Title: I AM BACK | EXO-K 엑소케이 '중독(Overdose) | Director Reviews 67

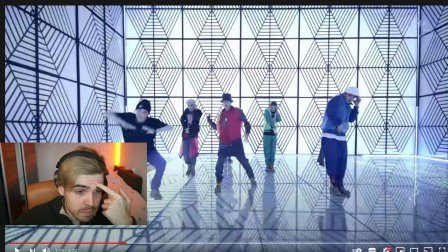I love LED lights. Like, this is 2014, by the way, and back then you can really see how important they are to any music videos. I still think they're fantastic. We now live in a modern age where you can just basically get these all wireless, you know, with internal batteries.
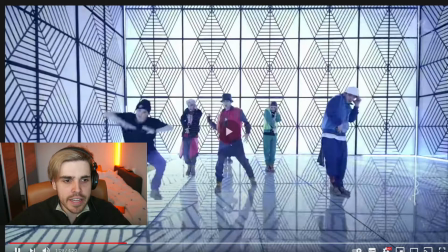You don't have to mount them anywhere. These are super cheap to get, but I'm curious where you can get them where they are programmable, meaning you can make them do special effects going up and down.
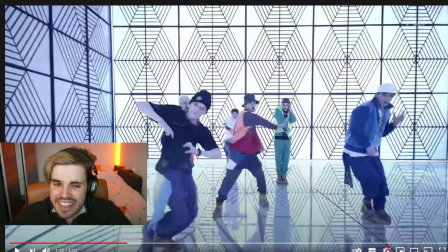And I like lighting. I think lighting makes so much of a difference in the scene.
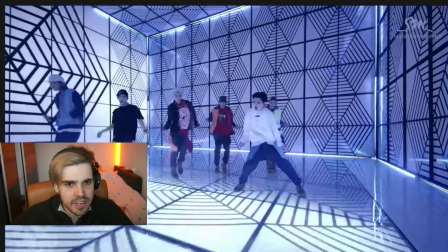Very nice shots.
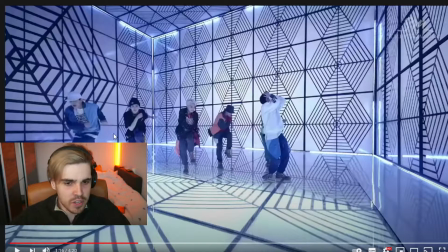Also, what is cool about this entire build-up, I don't know if you guys saw it, but on the bottom, these are most likely LED panels, okay? Most likely. I'm not sure. It would be cool if they even elevated all of this a little bit to put the lights underneath it. But what is cool about the back pieces and the top pieces is that this is all plexiglass.
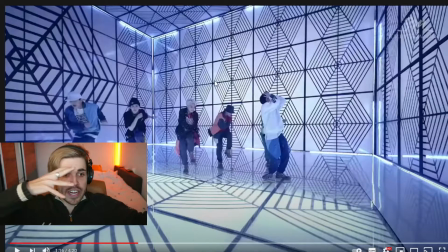You can see that there's a light source behind it, creating this little flash. Super cool.
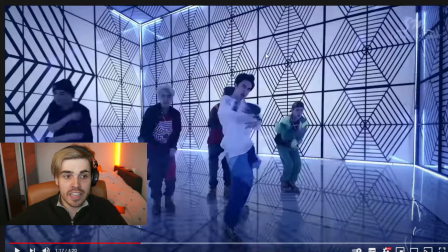You see it all happening? It's coming from outside. These are not LED panels. That will be way too expensive. Maybe it is, and this is 2014 and they're living in the future here. But like I said, this is all in a studio somewhere and the lights are coming from the outside source.
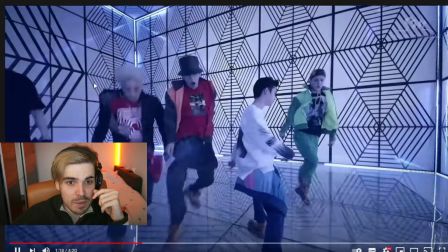Super nice though.
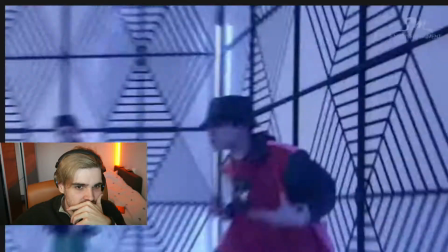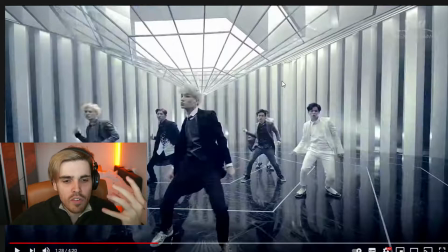I also want to say, whoever decided to go with a wide angle lens all the time here, fantastic job. These studios are very small, or the locations where they're shooting at the moment is really small. But what you can see here is that they are basically always in a wide perspective, and it makes everything look so much bigger, and I think it's great.
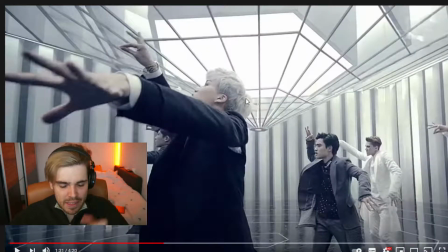I just want to say something again. Pay attention to this back thing. It changes its perspective because of the lens itself. You know, you basically get this kind of effect. It looks cool. It looks as if the middle piece is moving. I don't think it is, but it looks super cool.
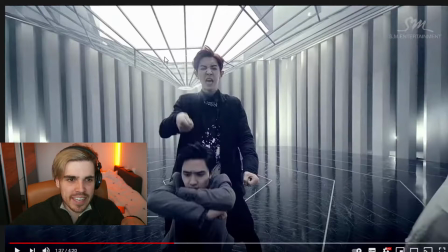I don't know if this was done on purpose or not, but it's super, super cool that this back piece looks like, as if it was moving because of the distortion of the lens.
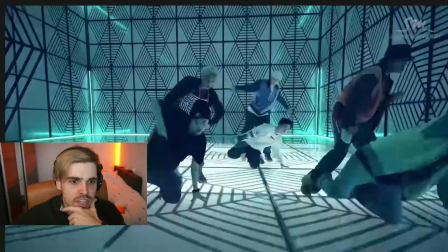Very nice choreography as well. Complements the music really good. Oh yeah, and I know this song actually.
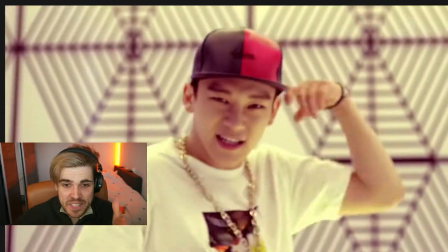Now that I hear the song, I know the song.
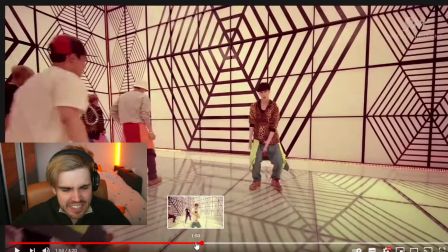Super cool effect here. This is something I saw many, many times in several movies.
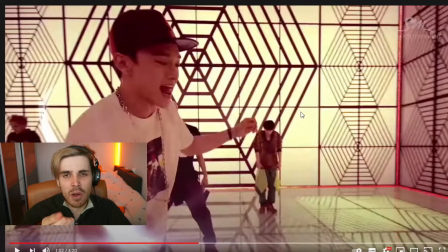This is nothing more than someone pretending he's holding a ball all of a sudden and he's flicking it over to another person. And you just make sure that this element, this light element, and as you can see, it's not even lighting up his t-shirt, you know. So you know it's not a real element. They did a bit of a cheap job here, but it still looks cool because they're playing the part.
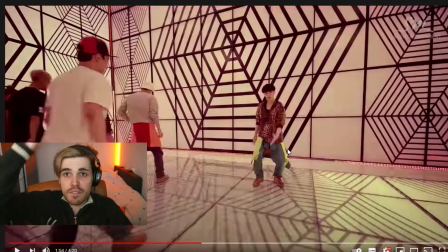They track it on his hand, now it's tracking on his hand, and they flick it up in the air. It's all a very constant movement of light.
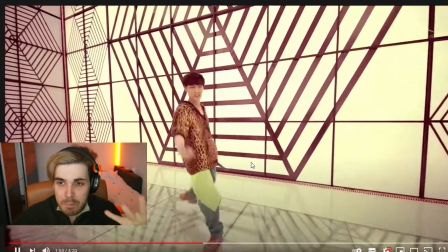Beautiful.
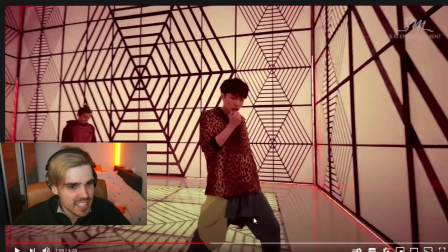Oh, the distortion is so interesting though on this lens. It's so wide, but just look at this member and look at this member.
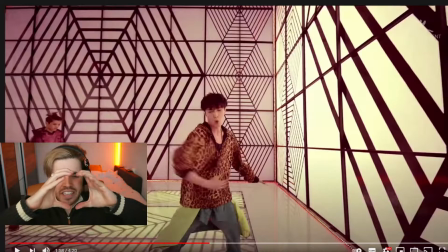He looks very smaller because of the distortion of the lens. Because the center part is going to be nice and sharp and it's going to be mostly correct. But the more you go to the edges and the top and the bottom, the weirder this distortion can get.
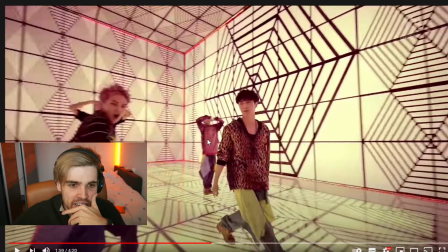And you can see how long he gets here now. It's just because of the lens.
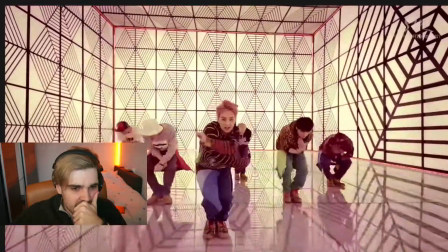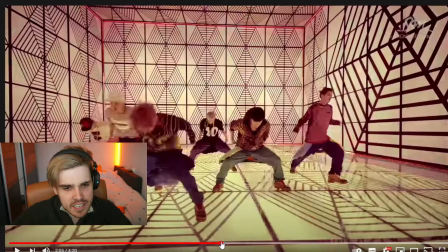Very nice edit there, basically. I want to show this to you. When I do editing and you're going from one moment to the next moment and you're following a person,
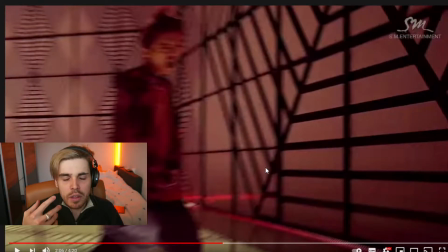you should always make sure that the person is always in the same location so that the people don't have to go left,
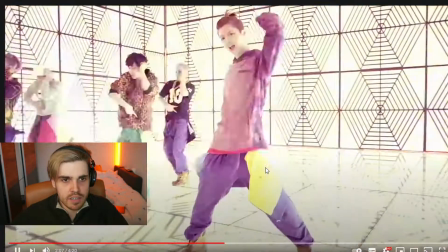right with their eyes. Just have a look what happens here. Did you guys see that?
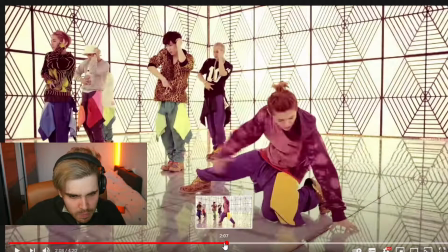Was that a cut? I'm not really sure if that was a cut now, but I need to double check this.
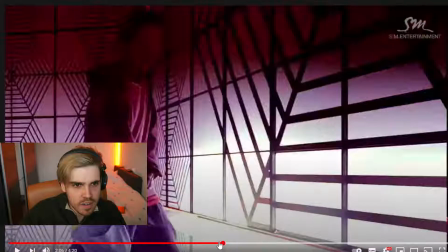That was a cut for sure. There we go. You see what I mean?
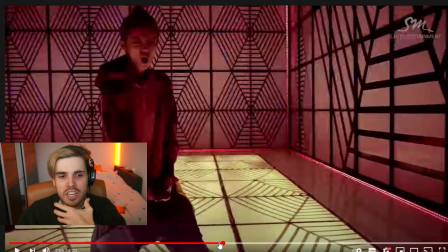There's a very little difference between where his body actually is, but the only thing that moves a lot is his head.
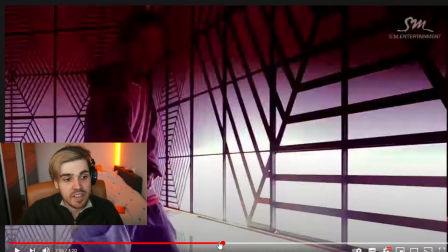But for the rest, it's a very clean shot. Very clean transition.